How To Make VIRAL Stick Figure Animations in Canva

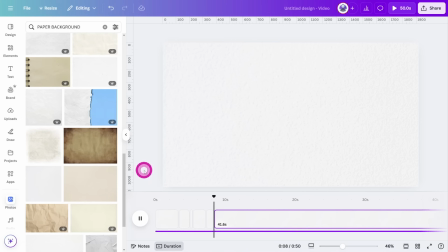If you're putting it off, there's a name for that. Procrastination. Procrastination is often called the thief of time. And as creators, we know how easily it can derail our projects. Marcus Aurelius once said, you have power over your mind, not outside events.
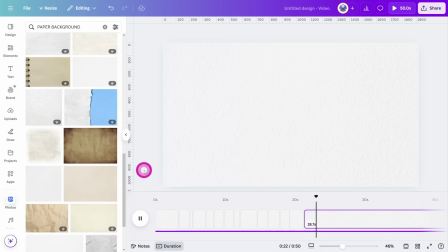Realize this and you will find strength. So how can we apply this wisdom? By breaking tasks into manageable steps, we can take control. Start small, edit, edit just one minute of footage today. Embrace the process, and you'll find that each small step leads to progress.
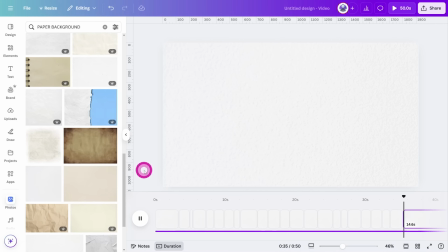By consistently taking these steps, we build momentum and turn our creative vision into reality.
And once you've got the hang of it, we can make more adjustments later if required.
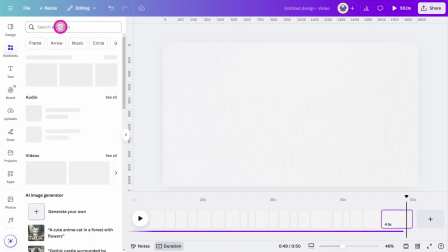Now let's start adding our stick figures. Open the Elements tab and search for Stick Figure. As you can see, Canva has a huge selection of stick figures to choose from, performing various actions. And here's a useful hack.
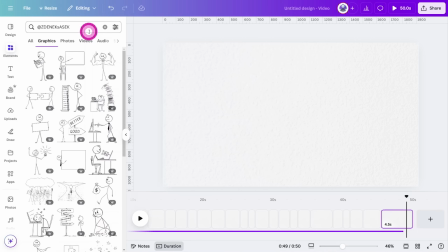Type in at Zidenek Sasek, and you will find a large selection of high-quality figures from the same artist, which allows us to have a very consistent-looking finished product. If you find this information useful, you know what to do.
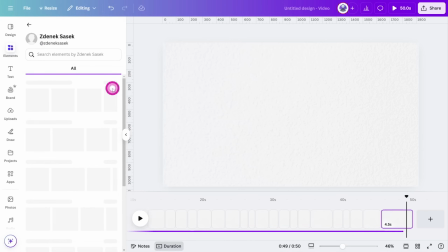Click the menu from one of the images and select View More From so we can access the search field for that particular artist. Now let's listen to that opening scene again.
So people are getting millions of views with stick figure animations.
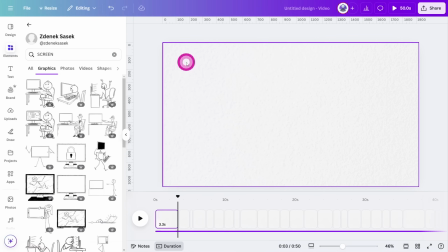So let's search for something like Screen. As you can see, we have a number of illustrations to choose from. You don't need to overthink the selection process. As the image will last a few seconds, so avoid analysis paralysis and just go with the flow.
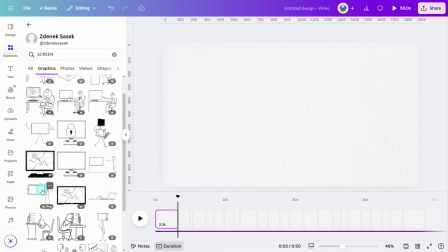Let's choose this phone image.
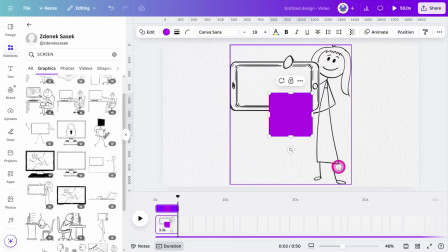Now let's press R to create a rectangle to make a thumbnail. Give it a thin border, increase the corner rounding.
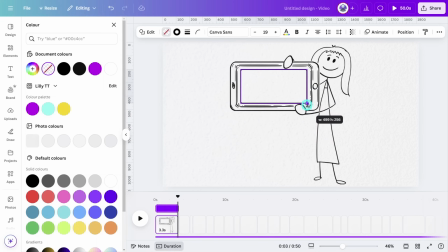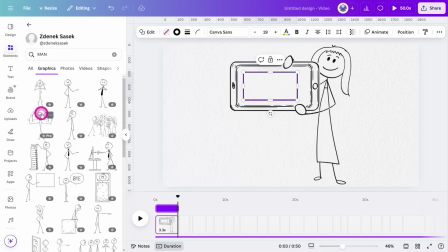Let's search for man and select one to place in the thumbnail. Press T and type out Fix Your Life and change the font to a handwritten font like Chewy. Now right click on the top layer and select Show Element Timing.
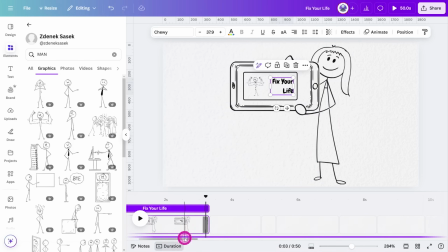Since the opening scene is slightly longer than the average,
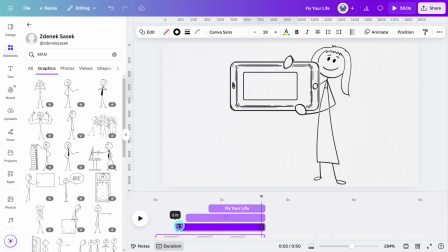it's a good idea to stagger the timing of the layers as the scene plays through.
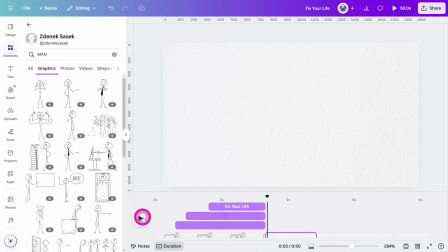So people are getting millions of views with stick figure animations. now let's move on to the next scene but you haven't started yours yet so let's use search terms
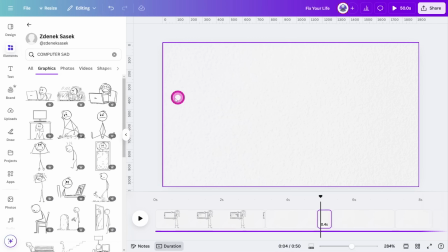like computer sad select one you like and place it on the canvas make sure to leave a good amount of breathing space around the subject to avoid it looking cluttered next scene why so let's search for question next
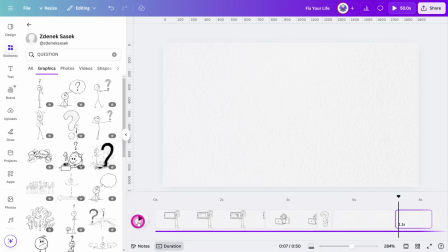scene if you're putting it off there's a name for that so let's search for something like unhappy. And now I will complete the rest of the video before adding some finishing touches at the end.